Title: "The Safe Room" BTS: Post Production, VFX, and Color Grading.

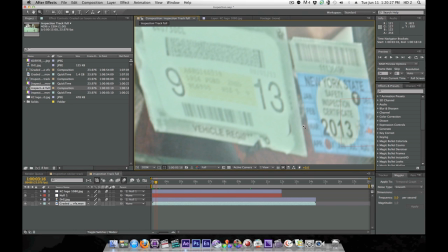(7:39)
Apparently this car is registered for the next 63 years. now
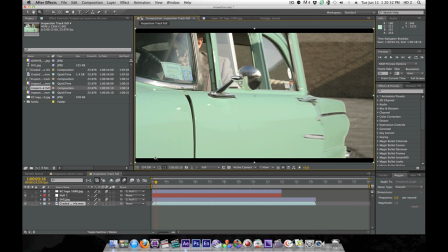(7:44)
that's just something we didn't quite notice so we're going to fix it how do we fix it that is actually kind of simple what we did was
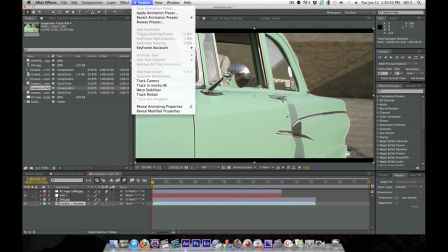(7:54)
we took this into mocha and to take it into mocha you go animation tracking mocha
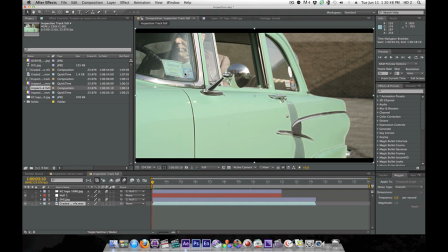(7:59)
we tracked that shape and you can see the null object follows it perfectly you take a little bit of finessing but you know we got it there Now once that was there, we simply went into Photoshop,
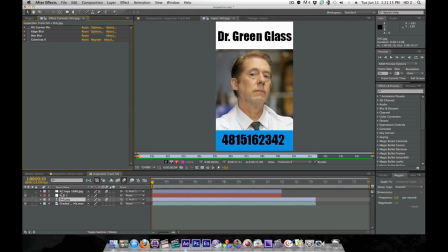(8:15)
created this, and we created, once again, that.
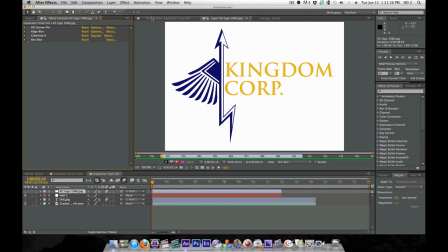(8:23)
Now we took those two images, we attached them to the null object.
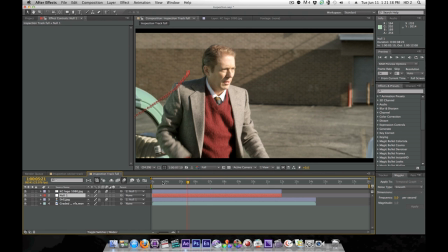(8:32)
Now that looks pretty horrible. No one's going to buy that. So how do we get them to look better?
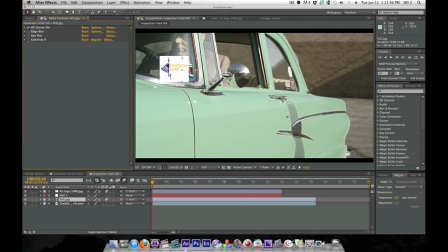(8:41)
well we do a corner pin to make sure that it fits a little bit of an edge blur then we do a little bit of a box blur because the focal distance and all that good stuff it wouldn't really be that in focus and then as Nick told you a little bit of
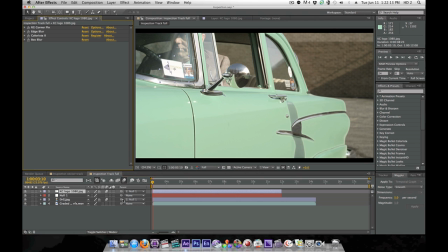(9:00)
color grade action we do the same the other one and now you
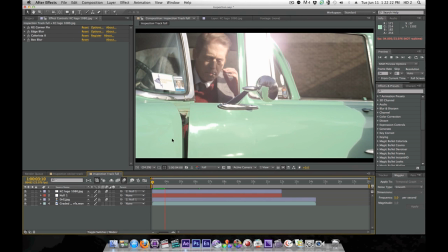(9:09)
would never know. So I've got a little parking permit thing and yeah.
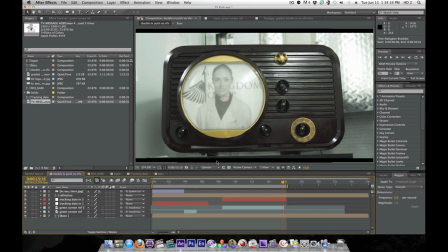(9:16)
Now for an actual planned visual effect.
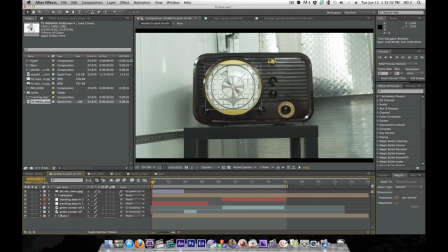(9:19)
See it's important to know what you need for the effect that you're going to create because it makes your visual effects artist life a lot easier. So let's turn all these layers off. So what did we do to get that in there?
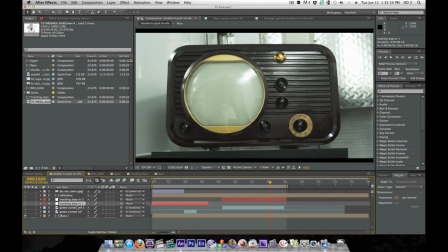(9:34)
These two little bits right here, label tracking data TV1, tracking data TV2, are the tracking data for the TV.
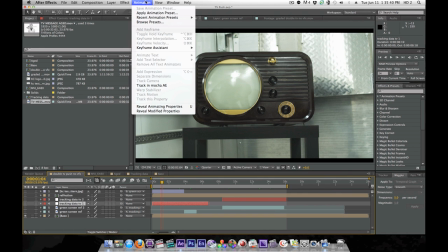(9:42)
Makes sense, I know. We went over here, we took this and we brought it into Mocha,
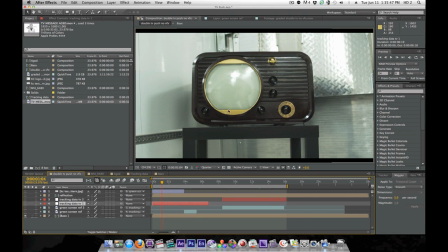(9:47)
and I put a nice little mask around this shape, and got our tracking data.
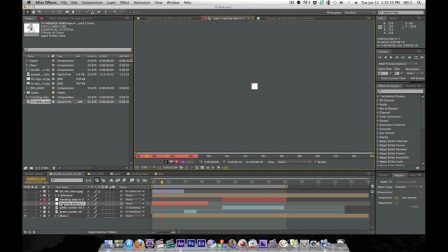(9:55)
Now that tracking data was brought in to our composition.
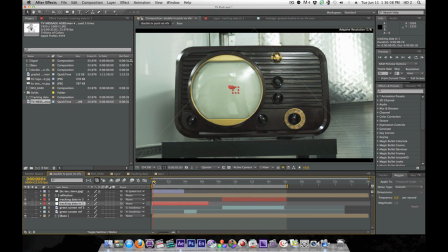(10:01)
Now once we had the tracking data for these two shots, we were able to take our video clips and drop them in.
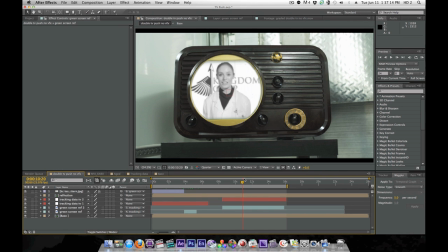(10:10)
And now there's one really, really important thing you've got to do. What we did was we duplicated the base, which is the actual clip with the TV, and we dropped the opacity.
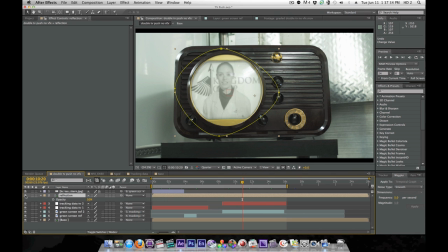(10:28)
And we masked around the TV. Now what that does is that takes some of the detail, like the highlights, and it creates a reflection this is the difference between your effect looking like that
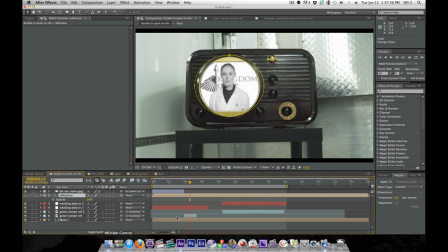(10:41)
and looking like somebody just superimposed it on there and your effect looking
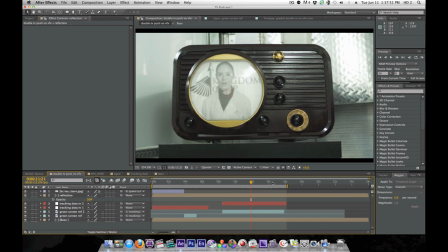(10:46)
like it belongs in the scene simple touch but it's the little touches
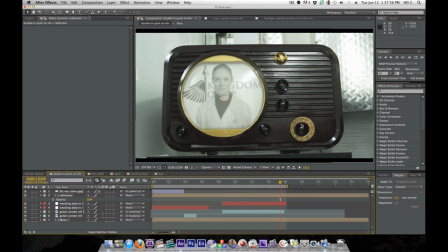(10:51)
that make difference especially with an effect like this so those are two effects from the movie and we'll be posting more in-depth tutorials for those who are interested as I mentioned to you guys before I edited this in Avid media composer. I feel it's the non-linear editor to use. It made working with the proxy footage easy. It made relinking footage easy. You know, you guys know what editing is. Obviously there's no need for us to go into a whole video about it. So that's that. We're really glad that you guys watched the movie. We're sorry that we spoiled a bunch of stuff in the post-production video, but you should have seen it already. Spoilers.